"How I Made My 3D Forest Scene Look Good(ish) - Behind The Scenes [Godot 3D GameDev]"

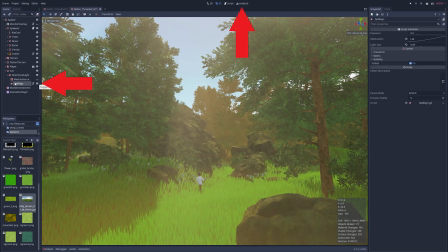253s
These don't come native in Godot, but are available on the asset store as a free addon, providing an easy to use screen space effect.
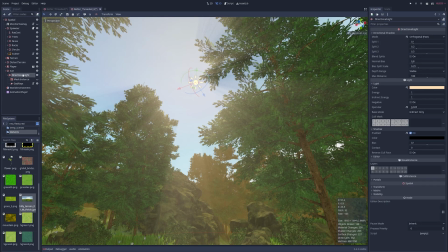260s
They do sometimes behave oddly when the camera is at certain angles, but for the most part I love the effect, even if they are a big hit to performance.
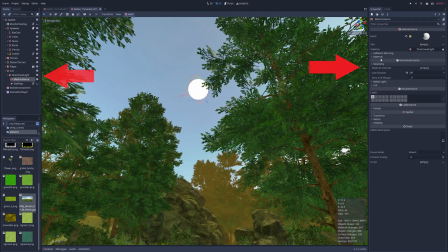269s
For the sun I just added an orb and ensured the directional light would line up with its origin, then added a mission, which allows the glow setting to really create some pleasing effects.
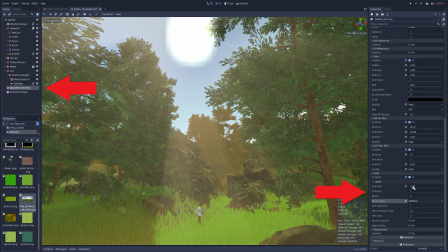278s
Change the blend mode to additive, then back to trial and error with the settings till you find the point that looks good. I don't entirely know how intensity and strength work as they seem to do the same thing, but I'm happy with these settings for now.
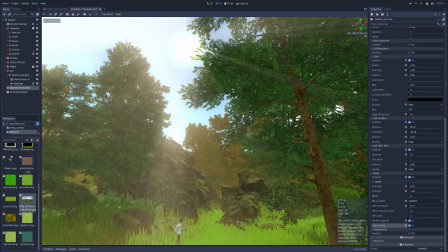290s
Finally, tick both bottom options for extra quality, and now we have a semi-believable blurry sun with satisfying god rays.
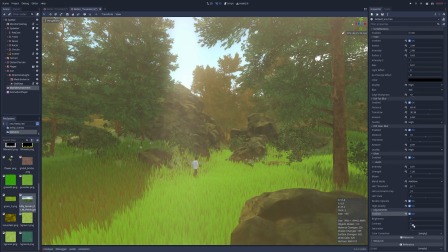298s
The adjustments box shouldn't be overlooked, as I find the default contrast generally a bit bland and usually cranked up a touch.
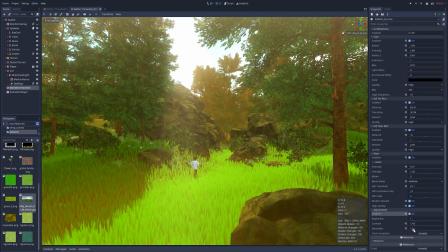305s
Similarly, a bit of extra saturation would make these afternoon colours really pop.
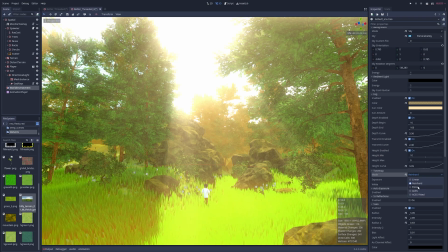310s
Now you can play with the tone map if you like, and probably should have done this first, but I find sticking to linear usually fine if you're spending time in all of the other settings.
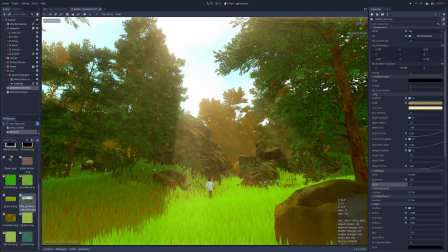318s
I might just tweak the exposure a touch. Oddly, now I'm happy with everything except the grass, which looks unbelievably similar.
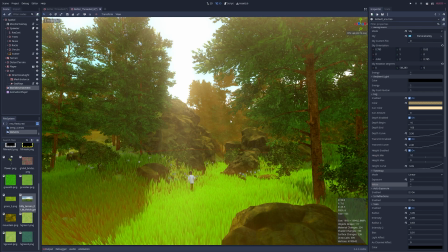325s
The human brain is annoyingly good at spotting similarities and patterns, so it's important to try and break them up whenever possible to avoid that fake look.
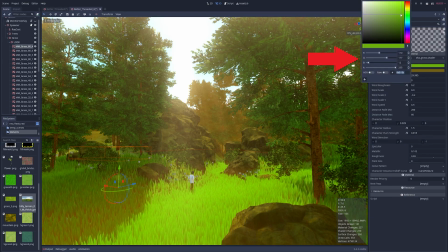334s
The grass asset came with some great settings to toggle. The ability to make the base of each blade darker than the top is especially important, making it blend with the terrain better.
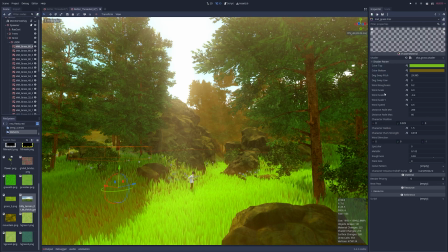343s
But I added a further blend that modifies the blade's colour based on a texture.
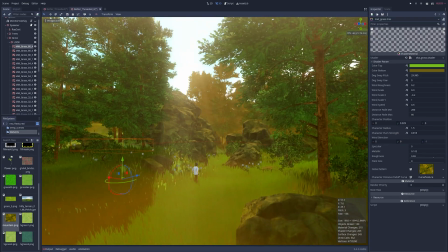347s
Procedural noise generally looked kind of jank, but oddly some random texture I used for the terrain looked quite pleasing here.
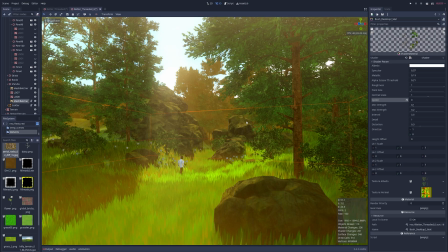357s
The last thing to mention is something I recorded out of order, but to make sure my scenes look alive, I always try to add a small amount of ambient movement. The leaves of the trees, flowers, blades of grass and bushes all move, but this can easily be overdone so I tend to keep this effect minimal.
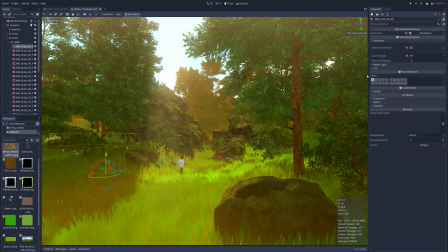373s
Really, I should have added moths. Moths add realism to anything. But for this piece, I decided I was done.
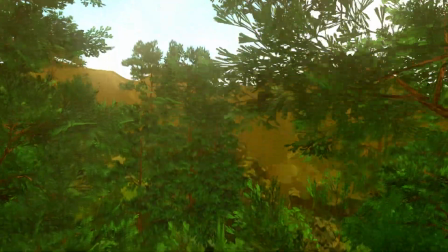380s
Anyway, thank you for watching and please like and subscribe, or don't, but I look forward to your feedback in the comments if you'd be interested in more breakdowns like this one.
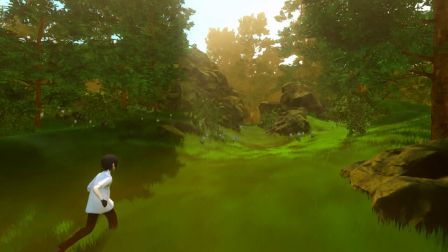390s
Thanks. Thank you.